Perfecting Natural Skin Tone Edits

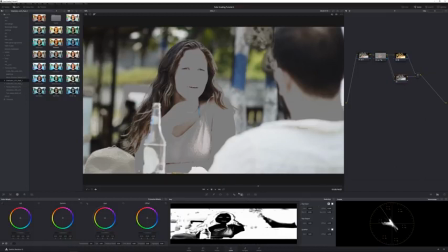985s
So we're going to go to our key here, and in our key settings here, we have here this little icon for reversal.
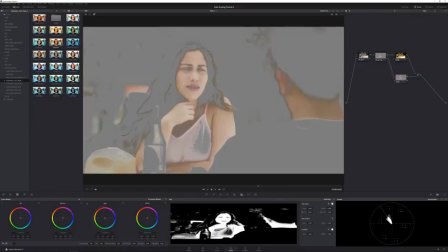992s
So I'm going to click that. That reversed it. So now we're, again, we're only seeing the skin and everything else is transparent.
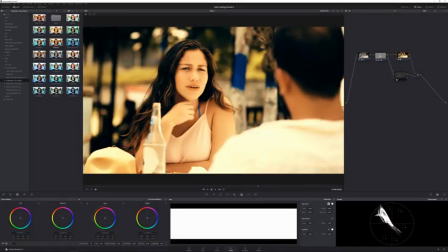997s
Here's our shot with the basically overall color grade applied. And then on top of that, I'm putting back these original colors, the original skin tones. I mean, you know, we maybe have natural skin tones.
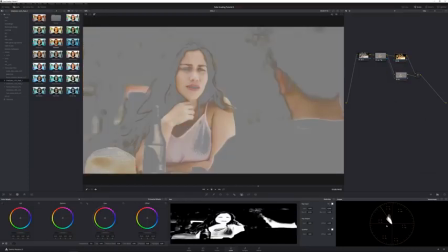1008s
Like if I, for example, were to, again, just look at what we have in here, it's more or less the natural skin tones, but it still doesn't fit, right, with the rest of the shot.
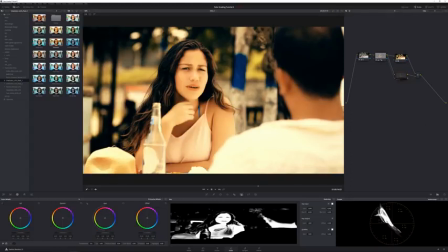1016s
That's because we kind of have to mix in a little bit of these original kind of colors that our color grade has given in there. Just maybe not as much, because in here she's looking really yellow. So that's one thing. So I can go now to our node where we're reapplying just the skin tones on top.
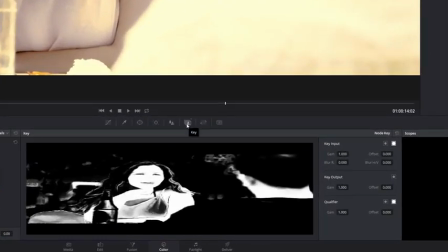1034s
And I can again go to our key here, the node key. And I can go here to the key output. And this is basically one is basically 100% opaque. And if you want to make it transparent, you just decrease that.
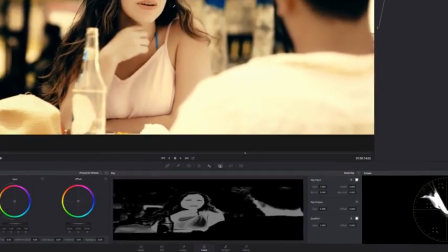1046s
So if I, for example, put it to 0.5, it's basically 50% transparent. And this is how it's looking.
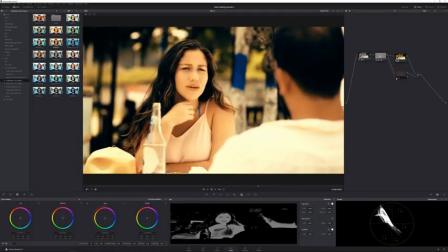1052s
So right there, if I turn this off, this was before our image with just the final color grade. And here I'm bringing back some of these original kind of skin tone colors, which is just going to look a little bit more natural.
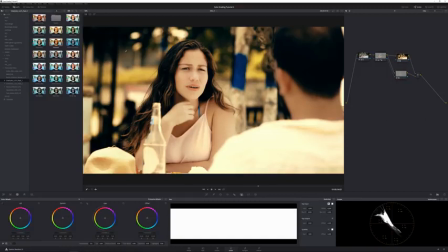1063s
Now, what I would say overall is, you know, especially these lookup tables that I have up here that you can get on my website,
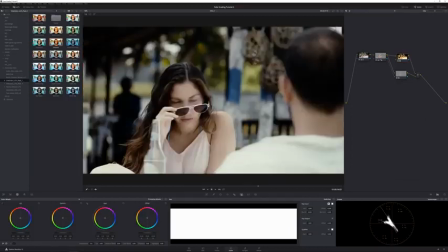1069s
for example, this one, which is the, you know, heat wave from Cinecolor LUT Pack 1.
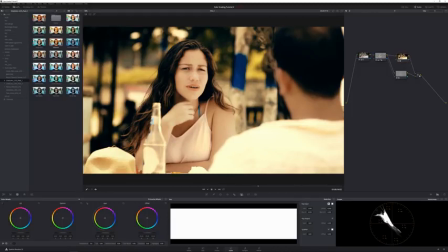1077s
It's an overall lookup tables that I created, which are very kind of pushed to the extreme. And I did that so that in case you really want it that strong, you can have it. But in a lot of cases, if you want to tone it down, you can tone it down. And again, you can do this in pretty much any application that uses lookup tables. So in here, I'm going to select our final color grade node.
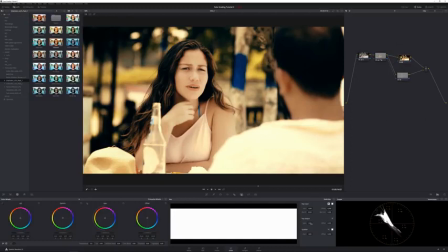1096s
And I'm going to go again to the key tab and then the key output, I'm going to decrease this.
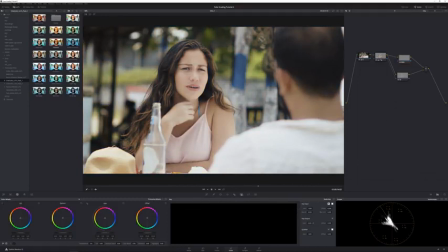1101s
So as if I decrease it to zero, you see there's basically that node has no effect.
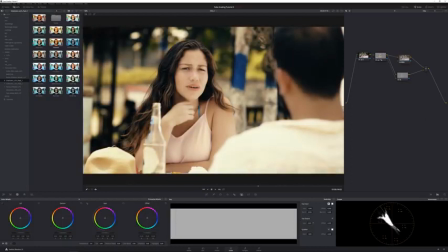1106s
Let's say I want to apply that node, but somewhere, maybe like somewhere here. That's looking pretty good. And again, this is how it looks now with that node applied, but when we don't have the original skin tones back. And when I bring back the original skin tones, you can see it just looks that much nicer, that much better. Just looks basically more natural.
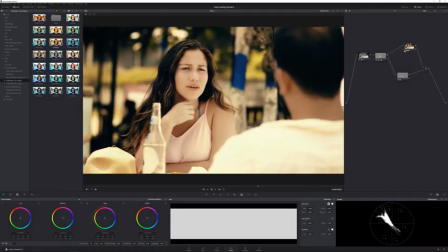1126s
But now the cool thing is also is because your color grade is only in this one node, because again, it's not a linear process in here by using nodes. So I can now go into this node whenever I want to, and I can just play around now with testing different looks. So let's say maybe for, like I said, for this film, it's not really what I was going for.
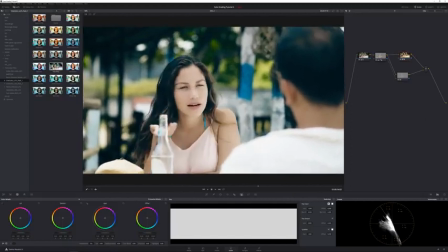1145s
Maybe something like this pool party, I think looks really cool.
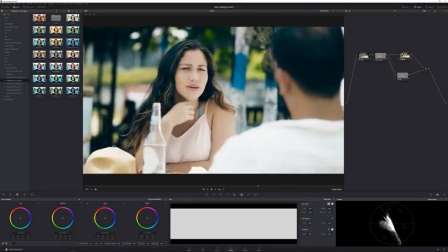1148s
I can just double click it, apply this lookup table, and you can see right there, my shot is looking nice and natural. And that's because, in part, because I'm bringing back these natural skin tones, because this is how it looks when I just apply this, the overall, you know, lookup table.
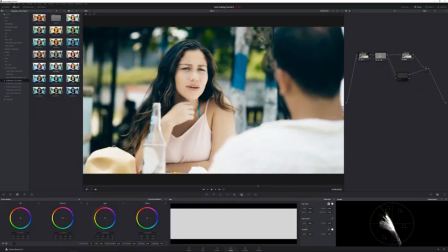1163s
And if I increase the intensity of this, right now it's at 0.8, so I'm going to increase this, let's say, to 100%. This is how it's looking. It's a cool look, I think, for the shot, but again, her skin is starting to look a little natural.
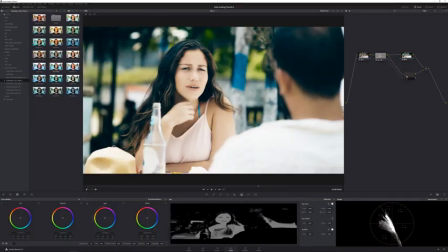1175s
Well, like I said, we have a note here where we're bringing back our skin tone, and we're bringing back our original looking skin tones, and I can even increase the, you know, opacity on this. So somewhere there, I think it's looking pretty cool. And now, as you can see, it's a nice looking shot.
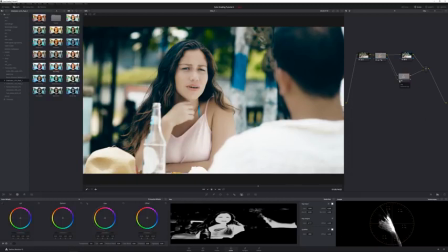1192s
You know, definitely a lot more interesting than just basically having the LUT applied. Or, for example, before that, you know, where we didn't kind of smooth out her skin.
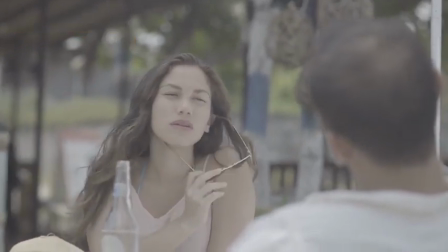1203s
This is where we started with. We had nothing. We applied just the right overall contrast and color, so the shot looks proper.
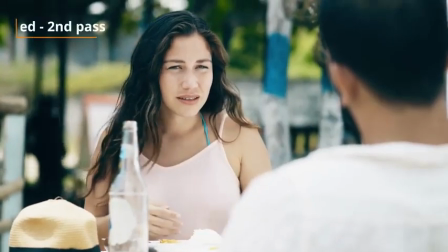1209s
Then we apply basically this look. This is how our lookup table looks.
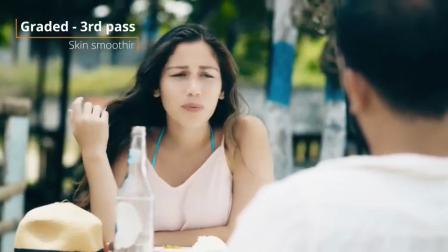1213s
But then to smooth out her skin, we isolated just her skin tones and kind of smoothed it out using the midtones and the blurring.
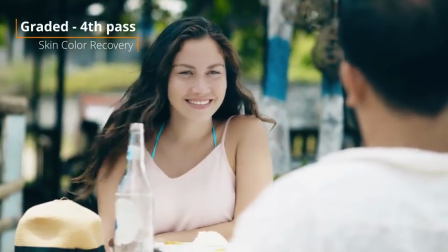1221s
As you can see, it makes a big difference. And then the final thing we did is we brought back some of these original skin tone colors on top by doing this.
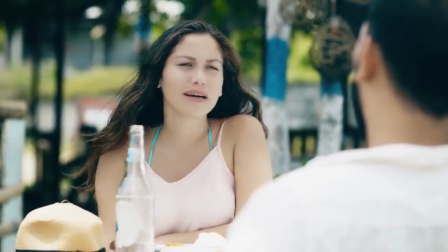1229s
And this is our final shot. I think it looks pretty cool.